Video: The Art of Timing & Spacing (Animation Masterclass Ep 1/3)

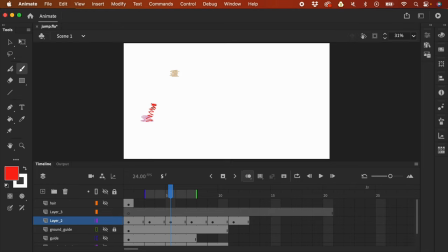So it's the breakdown now gives like more information to us animators what the whole animation would be, or what or how we're going to in between this later.
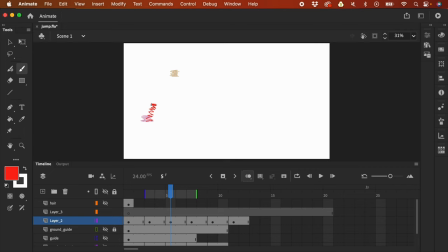Because without this, if we just strictly, so without this, I'm just gonna like delete the breakdown. If we just have this as key poses and we're just gonna do a strict in between, then it's gonna feel wrong.
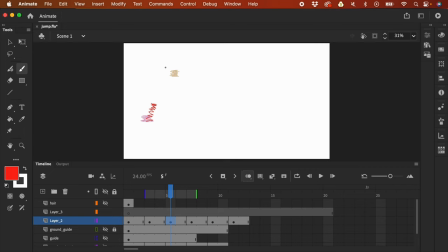We needed this breakdown so that it would feel more like a spring. So now if I'm gonna press enter on my keyboard, now it feels a bit better. So I'm going to delete these two temporary layers.
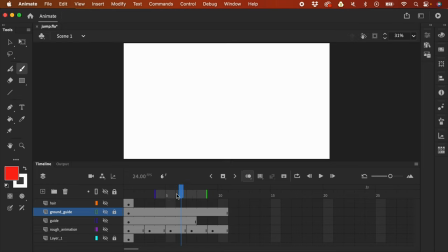I'm just gonna delete that. And this is also true with a jump, right? So now I'm gonna show the jump, for example, this one. If we are going to strictly in between, so I'm just gonna create a new layer so I could like draw over this.
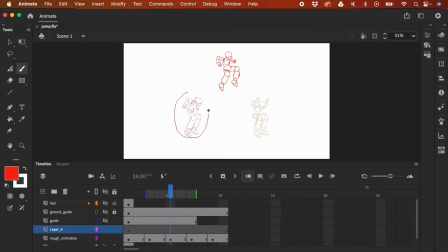If we're gonna like strictly in between from the anticipation pose and the action pose, then the result would be the legs would always be bent, right?
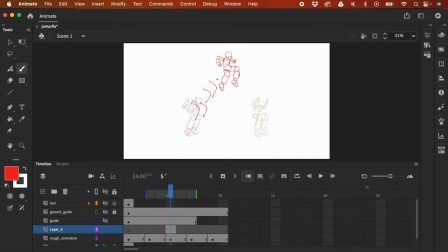Because there's no information that this one would like straighten out, right? But a jump doesn't work that way, right? So if you jump, you would have a pose where the legs would straighten up. And it would only like begin to like bend again
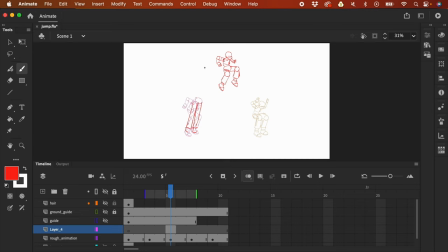once the like the character is somewhere around this area right here, that would be the time that it would start bending. So in order for the animation to
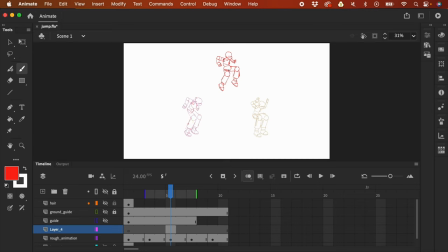when we are going to do the in between so that it's going to be correct, right, is we need the breakdown. That's the purpose of the breakdown. So now let's do that. So I'm just going to press F5 to expose this, and on this part I'm going to press F7.
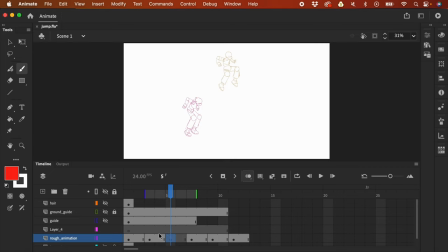So I added like a new frame in between of these. Again, a breakdown is still an in between, but it's a special kind of in between. So another way to think about this is that breakdowns are in betweens, but not all in betweens are breakdowns, right?
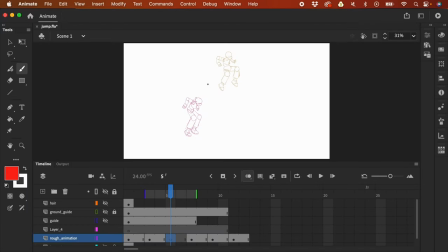A breakdown is like a more special kind of in between, because the other in betweens would follow the breakdown, and the breakdown would follow the key poses, right? Because the key poses is like the overview.
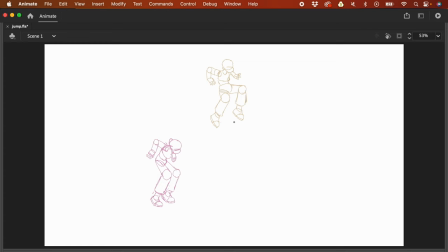So now I'm just gonna press F4 on my keyboard to bring this to like a bigger screen estate.
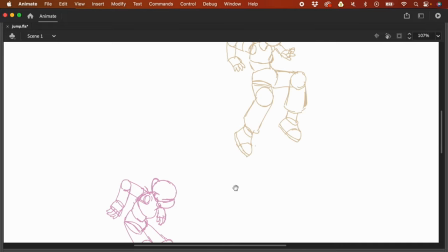And then what I want, so I'm looking at the head because I'm thinking where I would base the head of the breakdown, because this one is a bit looking down and this one is straight.
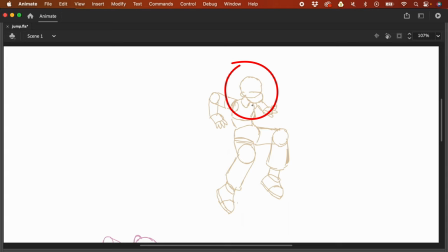So I'm gonna like base it on this.
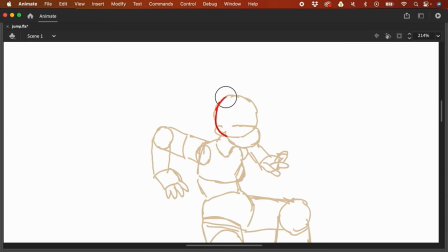So what we want for the head on our breakdown is I wanted to have it to look up a bit. So I'm gonna bring the eye to somewhere here, and this one would be
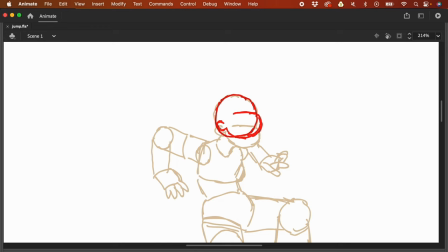the bottom part of the face, and the ear would be somewhere here. So now once I have locked that in, I'm just gonna select this
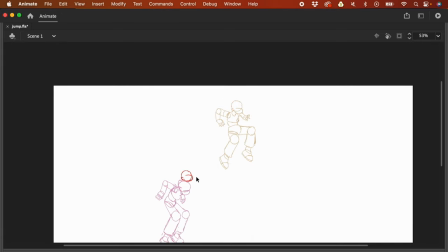and I'm going to bring it here near the anticipation pose.
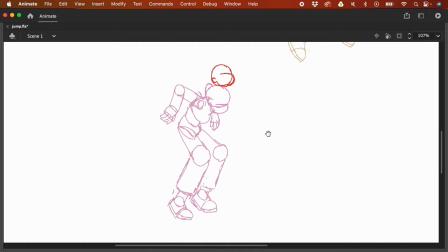And what we need for the breakdown is the foot is still on the ground, but I want it to it should be a bit more like this. It's like more bended.
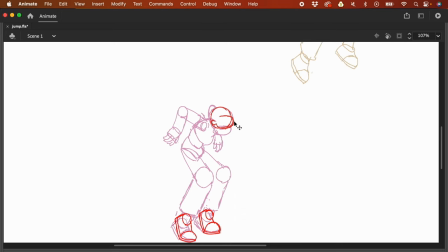And now let me compare like the head. I think it's got a bit smaller, so I'm just gonna make it a bit bigger.
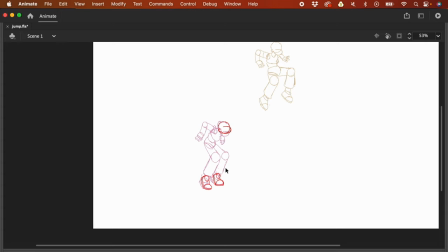And now we need the legs to straighten up.